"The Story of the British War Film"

Like the Dam Busters, for instance, is unapologetic about how heroic the guys were.
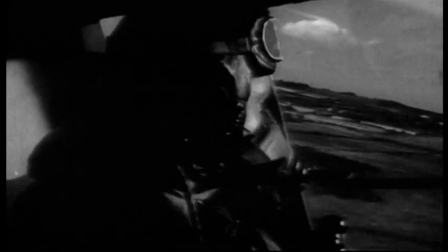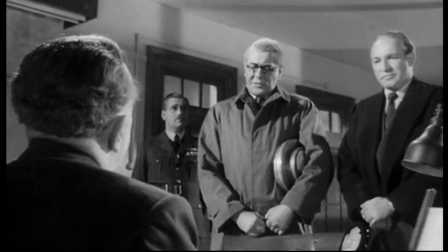[4:59] What is it you want? I've got an idea for destroying the Ruhr dams. The effects on Germany would be enormous.
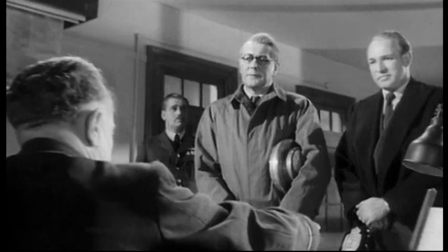[5:06] I know all that. I've read the report.
Dam Busters is a wonderful marriage of science and good old-fashioned bravery and guts, which the Brits like to think was their sort of brand.
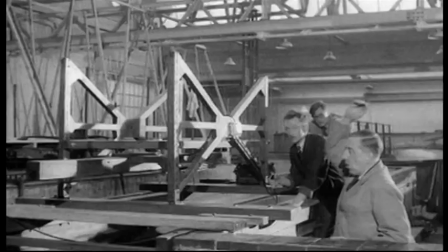[5:18]
And here's the science bit.
3, 2, 1.
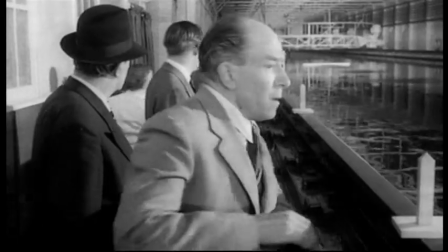[5:23]
Inventor Barnes Wallace's plan was that bombs could skim over the water and blow dirty great holes in the dam walls.
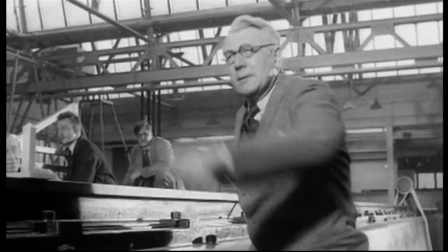[5:31] You see? It wasn't a fluke. It works.
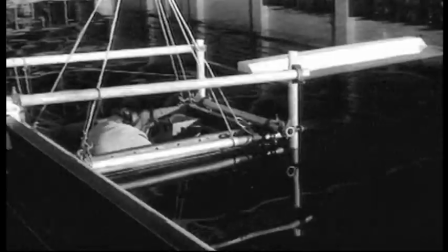[5:33]
The person that came up with this idea of bouncing the bombs spent a lot of time at the seaside skipping stones. Only a guy would, yeah. Bombs, sure. You know, women, no, never.
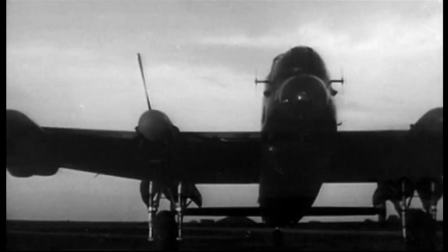[5:52]
The bomb's delivery boys were a hand-picked team of the RAF's finest.
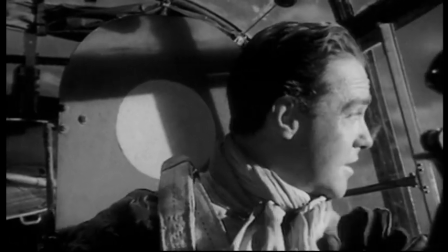[5:56]
Playing the mission's leader, Wing Commander Guy Gibson, was genuine war hero Richard Todd.
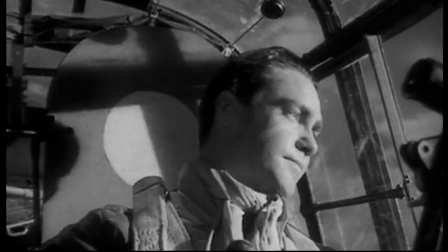[6:02] Brakes off!
All the leading actors were ex-service. They knew how to salute and how to march and how to stand and how to take an order and how to give an order.
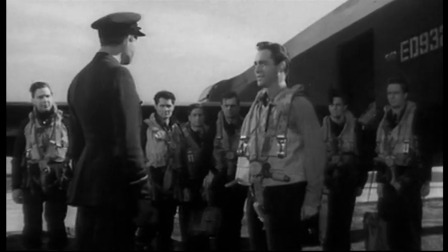[6:12] All set? Yes, sir.
And they knew what all those blokes must have felt during the raid.
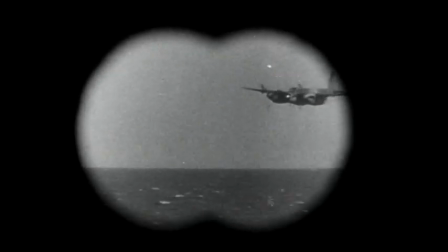[6:18] Good luck.
For added authenticity, grainy footage of the bomb being tested for real was incorporated into the film.
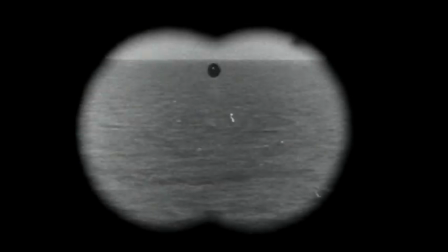[6:27]
Whenever you saw the bouncing bomb, it was always as if you were seeing through a pair of binoculars.
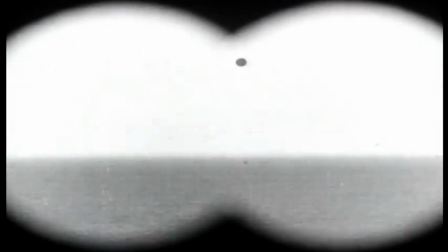[6:35]
That explained why the quality of film was different, because the original film was pretty dire, pretty scratchy.
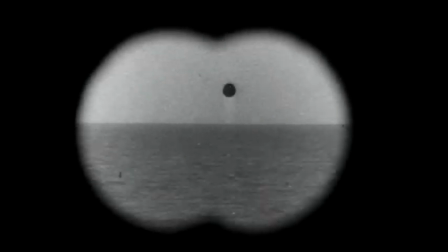[6:43]
Even though the war had ended more than 10 years before, each frame of the film had to be doctored to preserve military secrets.
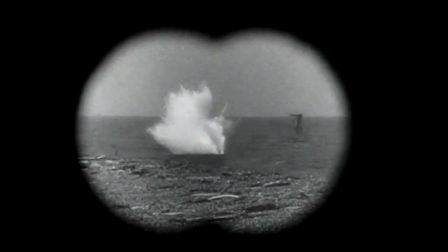[6:50]
That's why the bomb looked so blobby. Really, it was barrel-shaped.
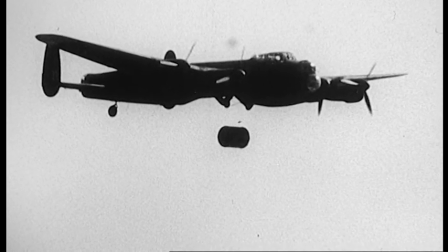[6:55]
The whole ethos of the Dam Busters was, it's a job, let's get on with it, which is what it was actually like in war.
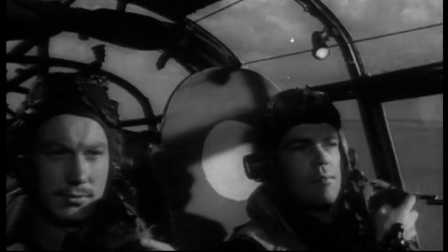[7:04] Enemy coast ahead.
And that business-like approach was employed in recreating the raid itself,
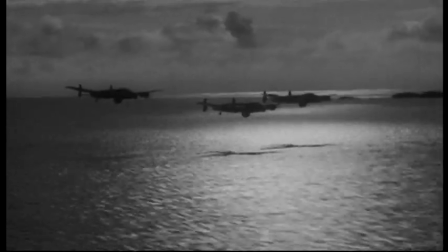[7:10]
when 19 Lancaster bombers targeted 3 dams in the Ruhr Valley, deep in Germany's industrial heartland.
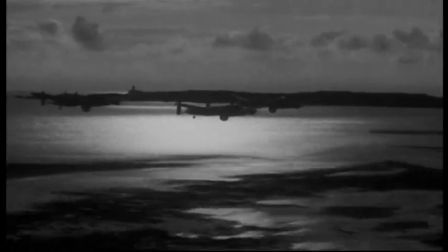[7:19]
There's no music, no histrionics, just the hum of the engines creating pure tension.
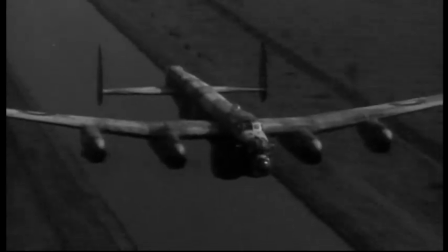[7:28]
It went very slowly, and I know that because RAF pilot took me in a Harrier along the route over the Moerner Dam. And we flew at the speed. Well, not quite. He said he couldn't really get down to that speed. It was a bit difficult.
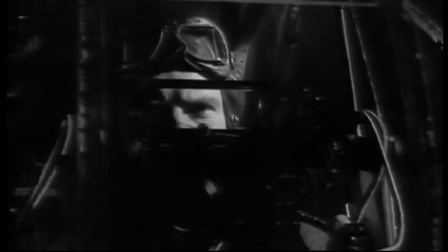[7:50] Gunners ready. Coming up, spam.
And you realised there'd be Akak coming up, and you were almost ambling towards this objective. Must have been terrifying.
Bomb gun.
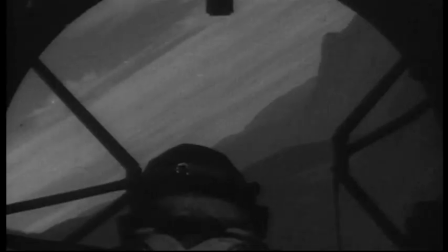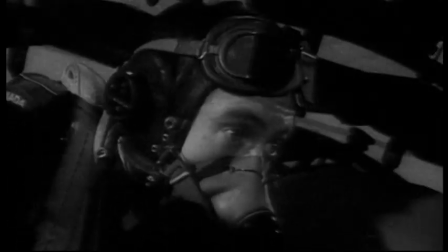[8:15]
The raid was a success.
It's gone. Look.
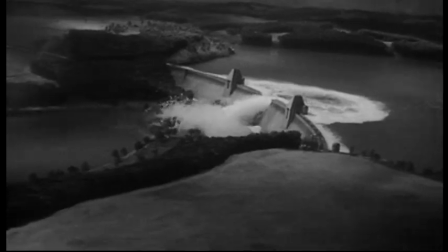[8:20]
But there's more to the film than the celebration of a daring mission accomplished.
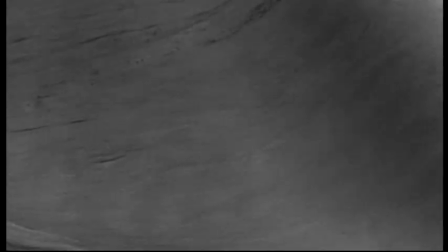[8:24]
OK, so nobody mentions all those German civilians who drowned when the dams came crashing down.
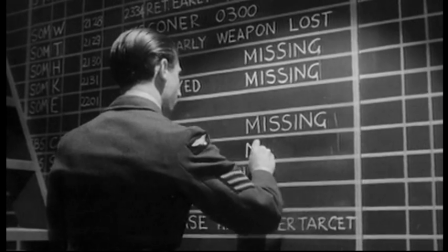[8:30]
But the film does find time to grieve over the losses on the British side.
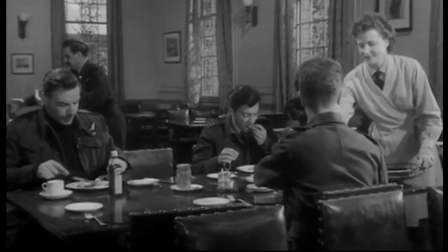[8:34] The attacks were pressed home from a very low level with great determination and coolness in the face of fierce resistance.
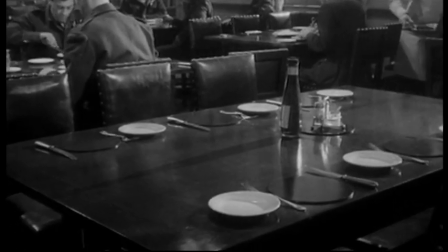[8:42] 8 of the Lancasters are missing.
They just cut round these empty rooms that all those people are dead now.